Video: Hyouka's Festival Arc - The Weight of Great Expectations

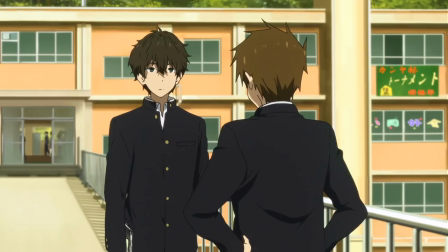41:13 When Houtarou finishes his thoughts, Satoshi kind of just stares at him with a slight frown before saying that he's heading back, and when he reaches inside he looks back at Houtarou and says
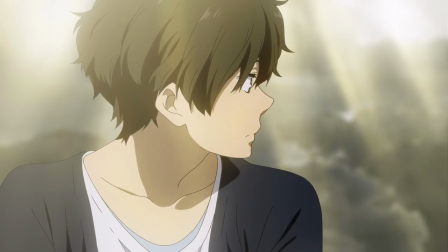41:26 Satoshi in shadow, Houtarou in light.
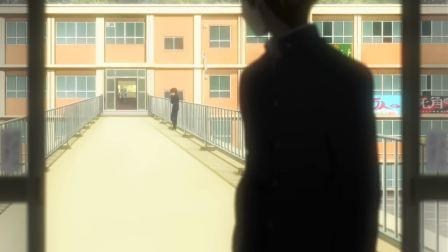41:28 It's the visualization of Satoshi's desire to be able to find the answers in impossible circumstances, and his realization that he'll never reach Houtarou's level.
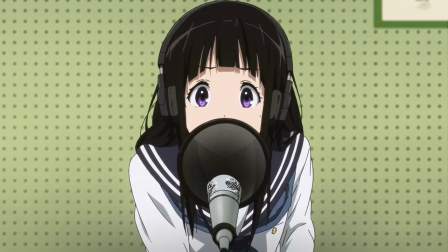41:38 The final episode in the arc kicks off with Ice Climber's main Chitanda on the broadcast.
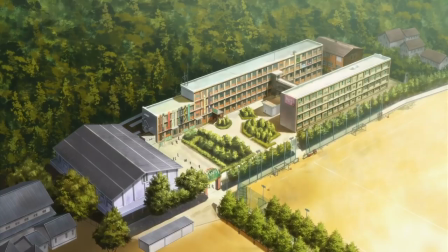41:43 We cut through the Classics Club while she makes an impassioned plea, filled with expectations of everyone in the school to assist them.
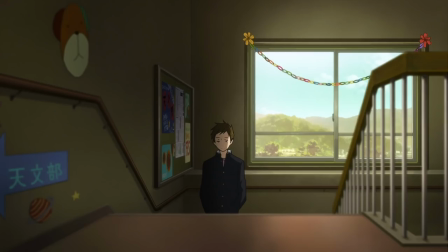41:50 Houtarou walking with an empty bag, Satoshi standing in partial shadow, melancholy at best, Mayaka realizing that a few more copies have disappeared.
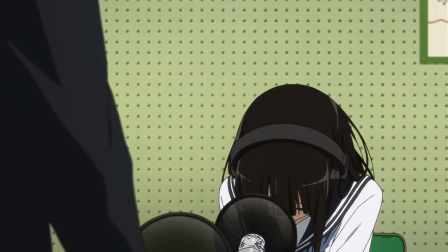41:59 Irisu listening to the broadcast looking displeased while purchasing some cute stuffed animals, just showing more of the Empress's dichotomy that we talked about earlier. As they go off the air, Chitanda gives a tired sigh, wondering if the way that she asked,
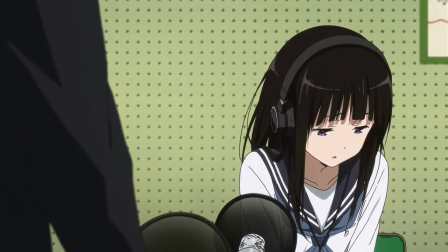42:12 as suggested by Irisu, was the right thing to do, for her, personally.
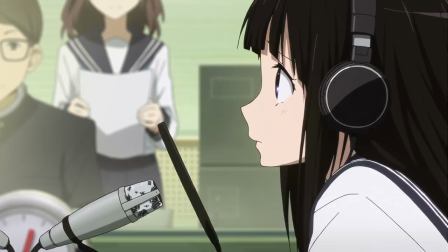42:17 Whether this style of stating expectations of others is ideal for the type of person she is,
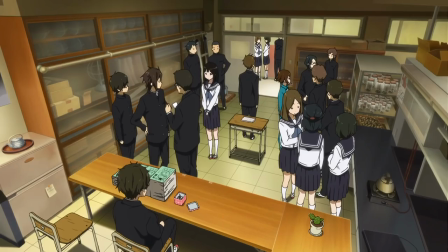42:22 though she certainly makes some direct appeals more in line with her straightforward nature, albeit asking people to just buy the anthology.
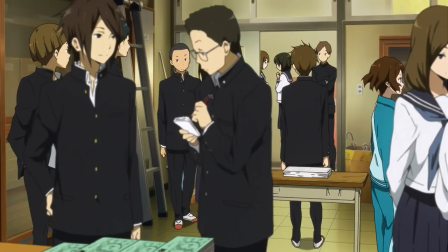42:29 But regardless of how Chitanda feels in that moment, it definitely works. works,
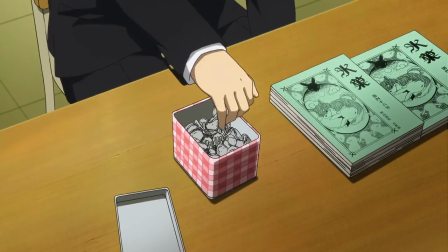42:33 as the classics clubroom is packed to the brim and selling copies of Hyoka left, right and center.
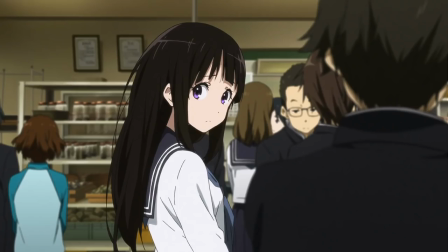42:39 Mayaka's little poster by the way is one of my favorite things in the world and I want one, but people are getting impatient as heard in the dialogue and shown in the shot composition,
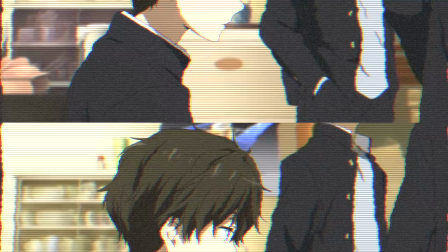42:47 quick pans and cuts to people's waiting ticks. What I love about this sequence is that Jumoji is kind of obvious if you're going through frame by frame or on rewatch,
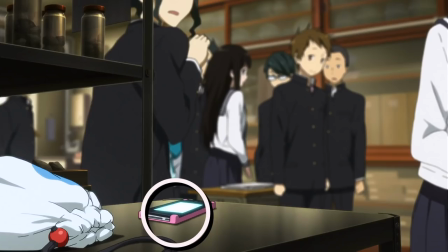42:55 but the scene is designed to pull you away from him, since as the phone rings everyone looks to it guiding your eyes there. there,
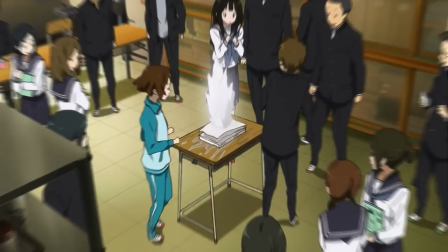43:01 we pull focus from the phone to our three guards who conveniently block the shot and of course the explosion is so energetic that who has time to look in the background.
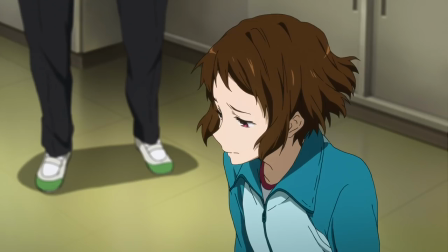43:10 Everyone's frustration is clear, they all want to catch Jumoji,
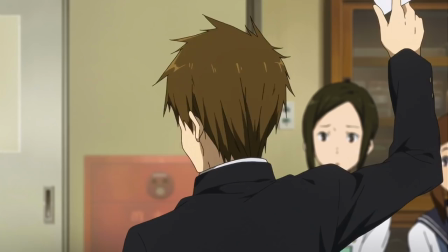43:14 except for Houtarou who only appears from behind Chitanda in this pan, he's gone behind her back after all.
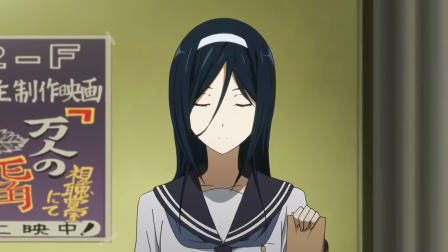43:21 Satoshi looks at Houtarou knowingly as we cut to the end of the day where everything is getting torn down.
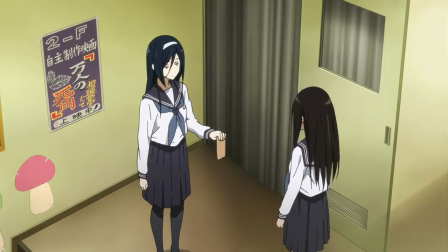43:27 Irisu gives Chitanda the money from selling all their copies of Hyoka.
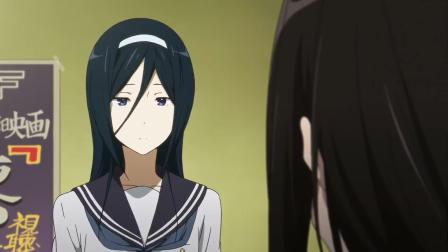43:31 Chitanda thanks Irisu and then Irisu takes back her advice from earlier about using expectations quote,
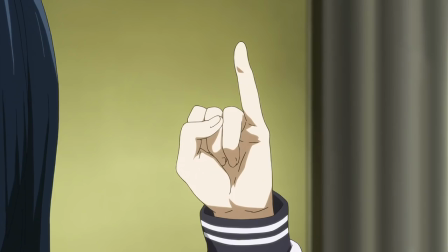43:38 and then if it were to continue,
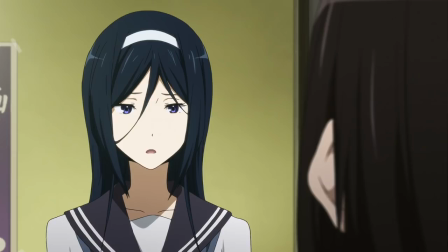43:45 that dependency might become Chitanda's reality.
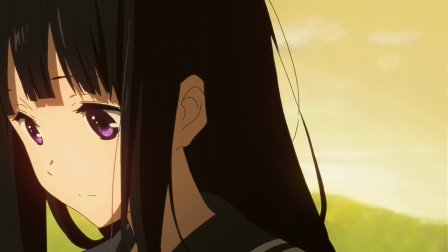43:48 Irisu is suggesting here that people who have expectations of other aren't just stating something about the other person, they're also stating something about themselves.
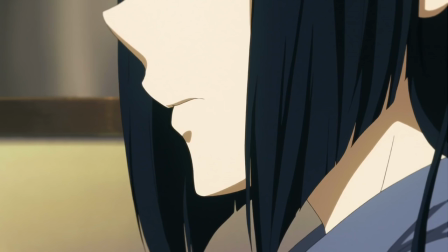43:55 Irisu adds that Chitanda's straightforward nature is a weakness, but also a strength.
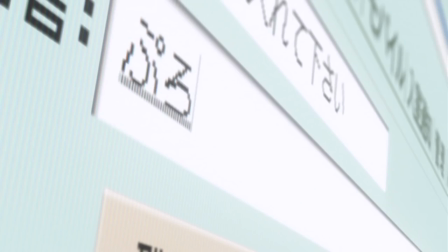44:01 To me this says a lot about Irisu, and why I've asserted in the past this question about which version of her is the facade,
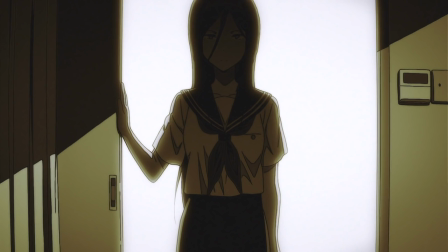44:08 she's someone who uses expectations of people, and more duplicitous methods which in turn have changed the person she is.
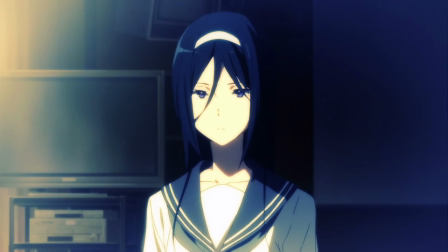44:15 What if the meaning of Irisu's tarot card, the Empress, speaks not to the face,
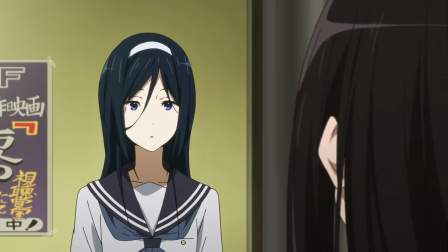44:19 which is a decisive ruler, but instead to the underlying meanings, affection and sensitivity.
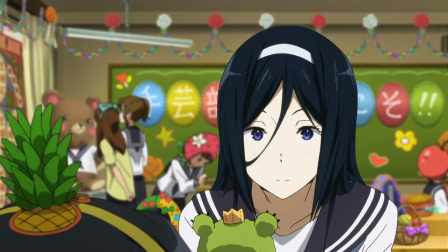44:25 I think here when she says that pretending can become your reality, that's exactly what happened to her.
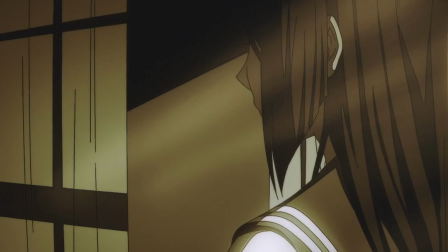44:31 The girl who liked stuffed animals and is a normal high schooler who genuinely cares about her
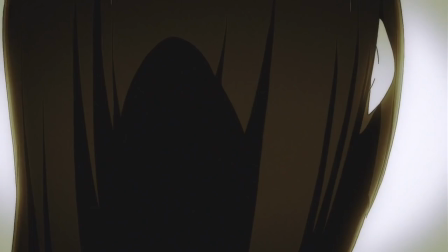44:35 underclassmen is replaced when she has expectations of people to do things for her.
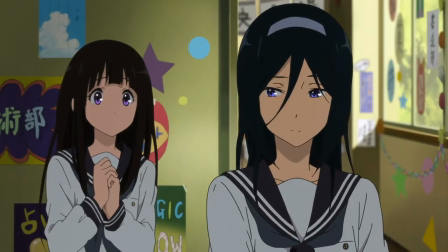44:41 And to be clear I'm not saying that other people have expectations of Irisu, clearly she doesn't care about that, as shown in the magic show,
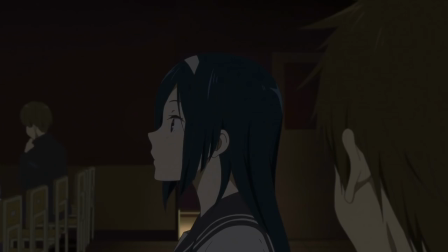44:48 when Satoshi pointedly says it's unexpected for her not to have made up her mind about magic shows.
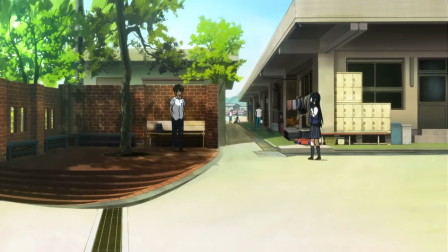44:54 I don't think either of these is the true Irisu to be clear, they're both aspects of her.
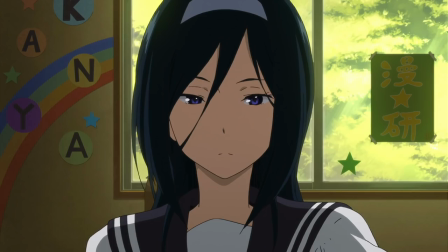44:59 She can use Houtarou and break him in one moment, but be very conscious of her treatment of Chitanda in another,
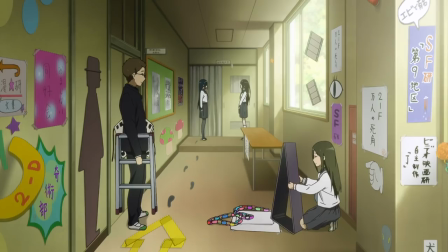45:05 because the circumstances are different and what she expects from them is different. And when we run into Irisu again we'll see more of that, but for now Chitanda agrees with her assessment,
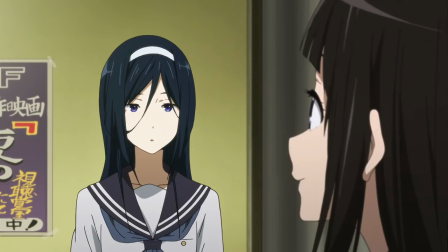45:14 saying that she didn't think she was cut out for it and that not being straightforward makes her tired.